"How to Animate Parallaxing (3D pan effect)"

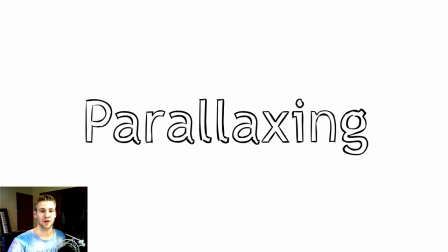G'day ladies and gentlemen, welcome to another episode of Draw with Jazza. I'm Jazza, and in this video we're going to be looking at parallaxing and creating a simple parallaxing effect in Adobe Flash. What is parallaxing?
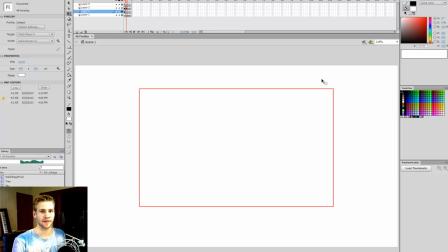Parallaxing is the effect that we get when something close to the camera and something further away from the camera are moving across at the same time. And we get this sort of illusion that the thing closer to the camera, or the perspective of the person or whatever, is moving faster than the thing further away.
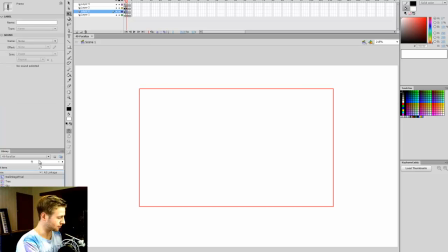So as a quick example, I have this pre-made character-rooney dude here,
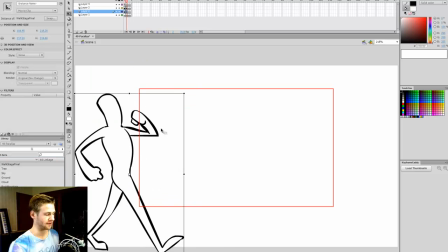which we animated in the frame-by-frame walk cycle tutorial. And if he were walking across the stage and he were this further away from the camera, he would probably get to the other side in maybe 5 seconds.
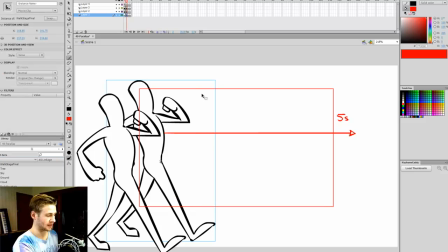Okay. Now, if we had the same dude, but he was further away, let's say about here, and he were walking across, he might get to the other side in,
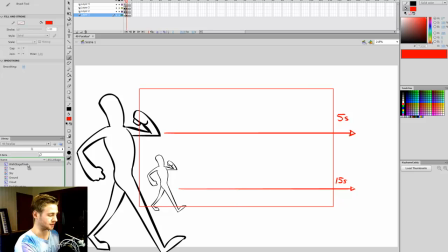let's say 15 seconds. Okay. And that continues to happen that way. So if he were like really, really far away, that dude might get to the other side in maybe 30 seconds.
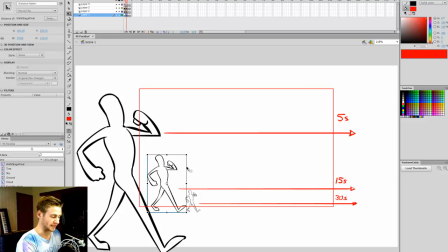Okay, so that visually is what is happening. So this guy, I've got a bit of a perfectionist. I've got to be even. There we go. Okay, so that's a simple way to look at how parallaxing works.
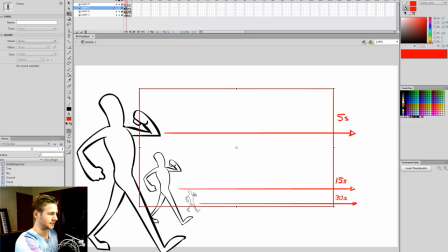Now I'm going to create a bit of an example for you. Now I'm going to use this little stage wireframe that I made,
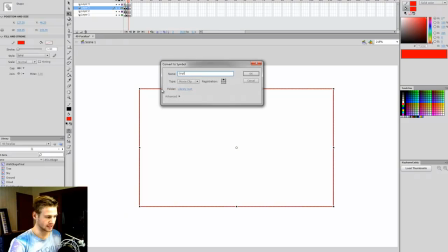and I'm going to convert this to a symbol, and I'm going to call this simple parallax.
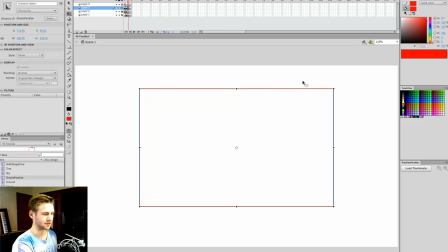Oops. Just to demonstrate visually what I'm talking about. I'm going to go inside this movie clip, I'm going to lock that frame and add a few frames beneath that layer. A few layers, I should say. And now I'm going to grab this object, which I've already made beforehand, this tree.
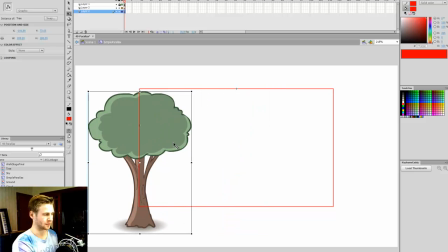I'm going to place it on the left side of the stage. Okay. I'm going to create 2 layers underneath this tree.
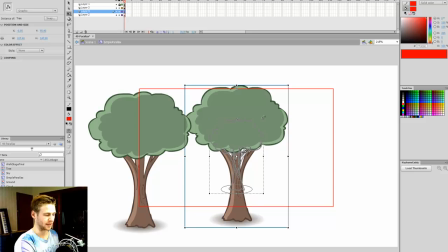Next one down, I'm going to shrink this tree to about this size and place him here.
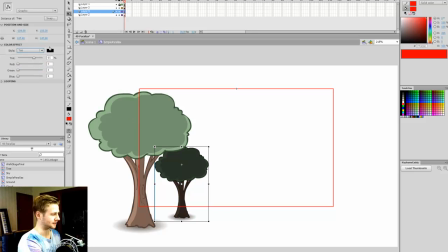And let's add a bit of a tint to white at 20%. Just because we're being all fancy and adding an atmosphere. All right, and then I'm going to paste the same tree on the layer underneath that, bring the tint up to 40% and put that further back.
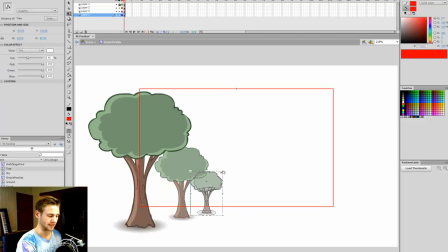So we can already see that we've created this fake depth by having the trees at different sizes and kind of merging into the atmosphere as it goes along. So the reason I'm adding that tint is because the atmosphere in this example is white, and the further something away from you is, the more it looks part of that atmosphere.
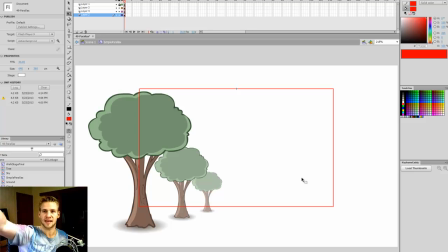That's the reason why very distant mountains often look blue, because it's like that atmosphere of the sky being blue kind of absorbs those mountains. So I'm going to pull these frames out to about frame 100 and create duplicate keyframes for these 3 trees.
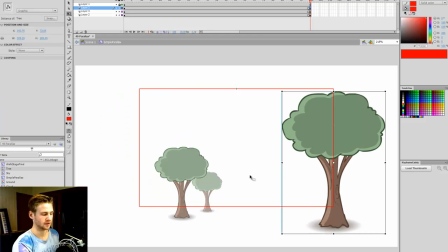Now I'm going to drag this front tree all the way across, this next tree almost all the way across,
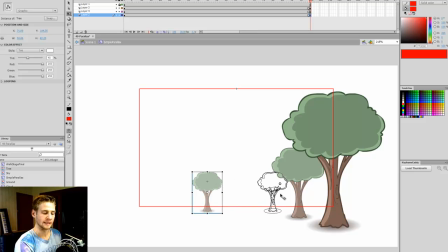and this last tree a bit less.
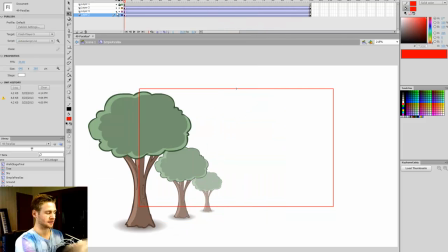And now when we create a classic tween, we can see that we create this fake 3-dimensional look, and that's what parallaxing is really useful for. And you see it often in side-scroller or platformer computer games quite often,
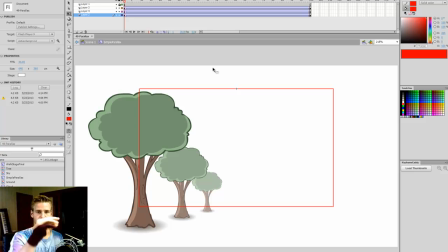where the platforms that you're on move faster across the screen as you run along them than the background, and the background moves slower, and it creates this really cool large kind of atmospheric effect.
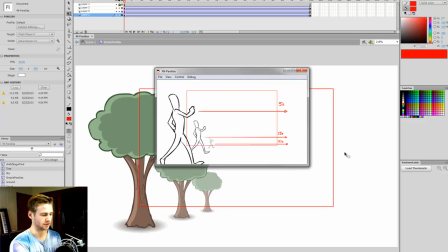So if I test this by hitting Control Enter, and I'll go across to my test frame, you can see these dudes we have there.
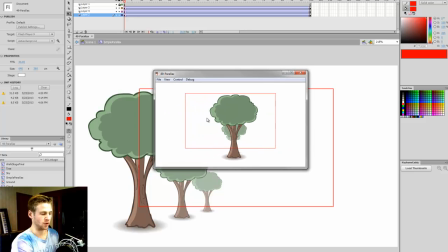This is what I've just created,
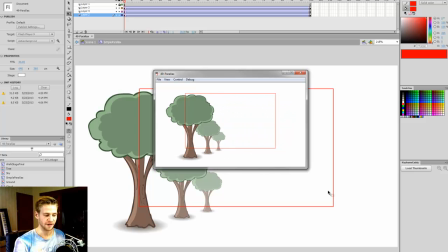and in just watching that we can already see that it's got this very cool but really simple to pull off 3D effect. This is really useful.